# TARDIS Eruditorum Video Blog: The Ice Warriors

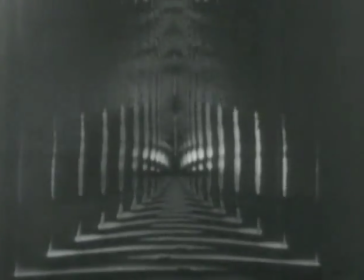[0:00]
Hello and welcome to another TARDIS Ereditorum video blog.
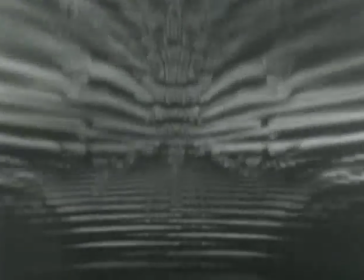[0:04]
Today we're going to look at depictions of female companions in peril, and in particular what film theorist Laura Mulvey calls the male gaze.
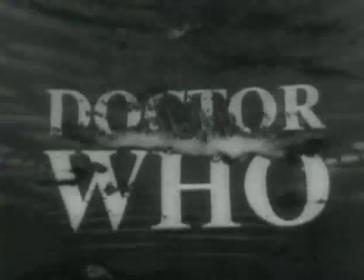[0:12]
We're going to look at both the 1967 Patrick Troughton story, The Ice Warriors, and the 1963 William Hartnell story, The Daleks.
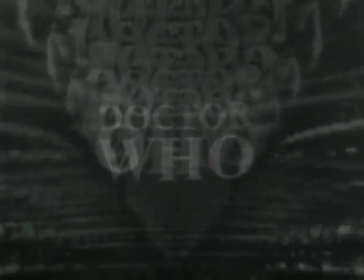[0:19]
Hope you enjoy.
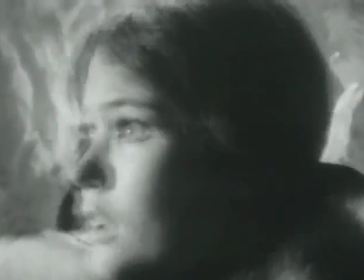[0:23]
In her landmark essay, Visual Pleasure in Narrative Cinema,
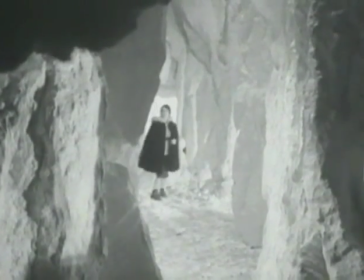[0:26]
Laura Mulvey sets out the notion of the male gaze and what she calls scopophilia, the pleasure of looking at something.
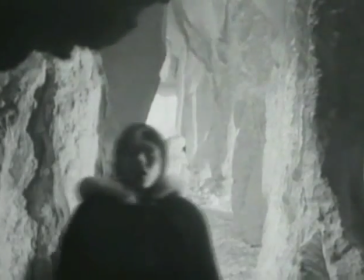[0:33]
Mulvey argues that female characters in films are often objectified by the very camera movements in editing itself, and are treated as sexualized objects instead of as characters.
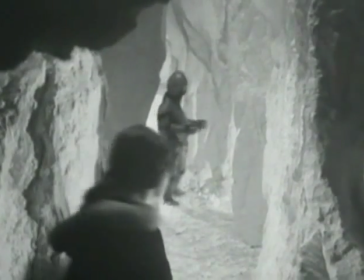[0:43]
One of the things that's really visible watching the Ice Warriors is the fact that Victoria, when she's fleeing from the Ice Warrior in episode 4, is an absolute textbook case of this.
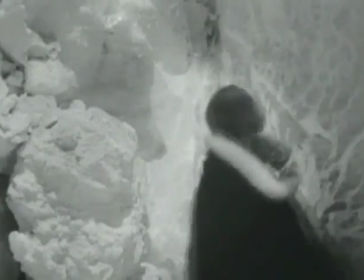[0:52]
But to understand what's so weird about what we're seeing here in this clip, we're going to have to go back and look at the original scene of a companion being menaced by a monster in Doctor Who.
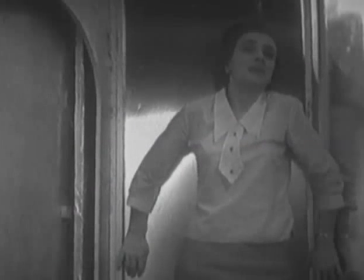[1:01]
The cliffhanger of episode 1 of the Daleks. The thing to notice about this sequence is how much time the camera spends on Barbara's face.
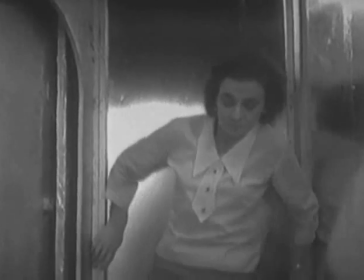[1:09]
This entire sequence is about getting the audience to feel afraid along with Barbara.
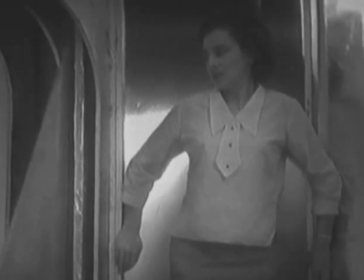[1:14]
Barbara is meant to be the character that the audience identifies with, so the audience more or less shares the emotions of it.
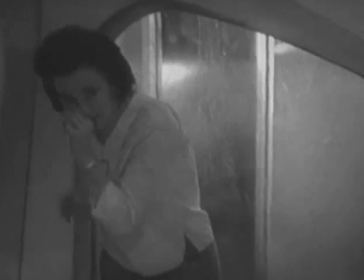[1:21]
And so the camera spends almost the entire time on Barbara's face. We see her moving through space.
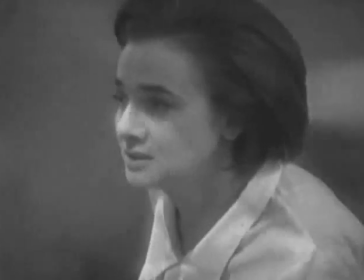[1:27]
We don't get a point of view shot, but neither do we get a shot of the corridor with her moving down it.
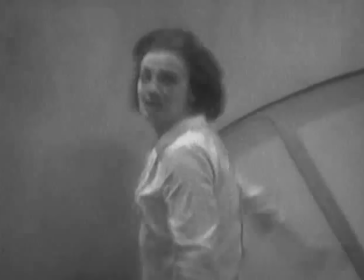[1:31]
And when we cut to the monster's eye point of view right here, what we're going to get is still Barbara's terror and Barbara's anguish.
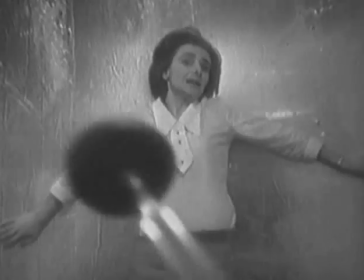[1:38]
This entire scene is about conveying her emotion very specifically.
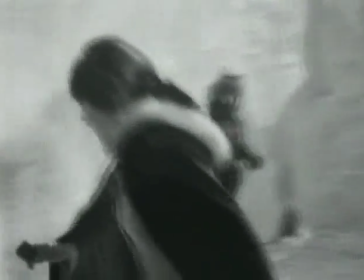[1:44]
Here, on the other hand, we spend a whole lot of our time watching Victoria run down corridors, and you can see that in the first clip we used, too.
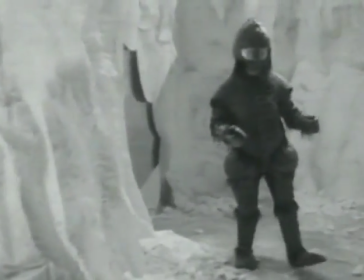[1:51]
We don't spend a lot of time on her face and with her emotions, and when we do do close-ups, as we're about to in a minute,
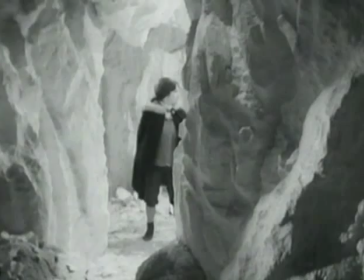[1:57]
it's less about showing her emotion and more about fragmenting her body, which is a technique Laura Mulvey talks about.
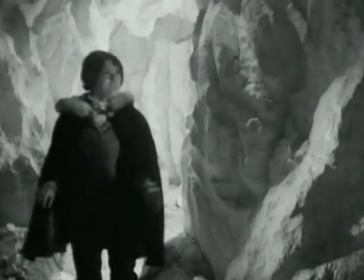[2:03]
This isn't a case of, how does Victoria feel and how should we feel along with her, it's It's a case of,
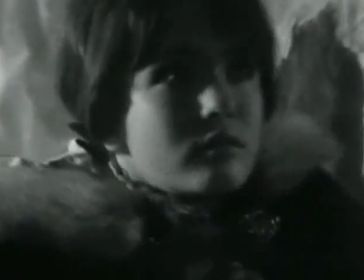[2:09]
oh no, we've put the plucky child actress in peril again, isn't that awful. Here you can see that bit I was talking about where we cut to her hands.
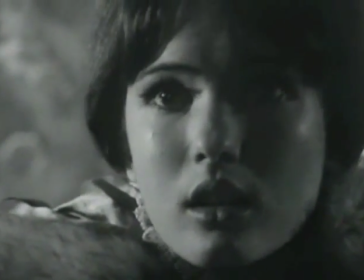[2:16]
It's a very, very different and far more objectifying way of treating companions in danger from monsters.
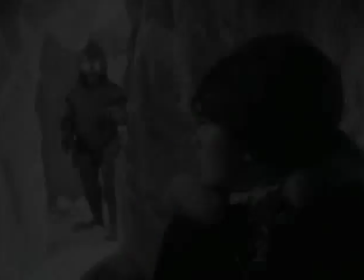[2:22]
Completely different from what they do with Bargain. That's what we've got for today.
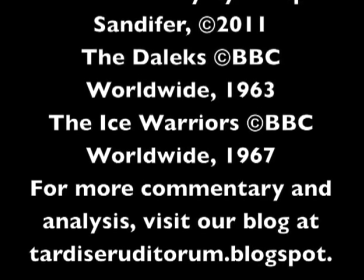[2:27]
Thanks very much for watching, and look for more commentary on the blog, TARDISERIDATORUM.Blogspot.com.
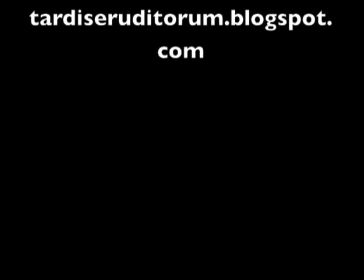[2:33]
See you next time.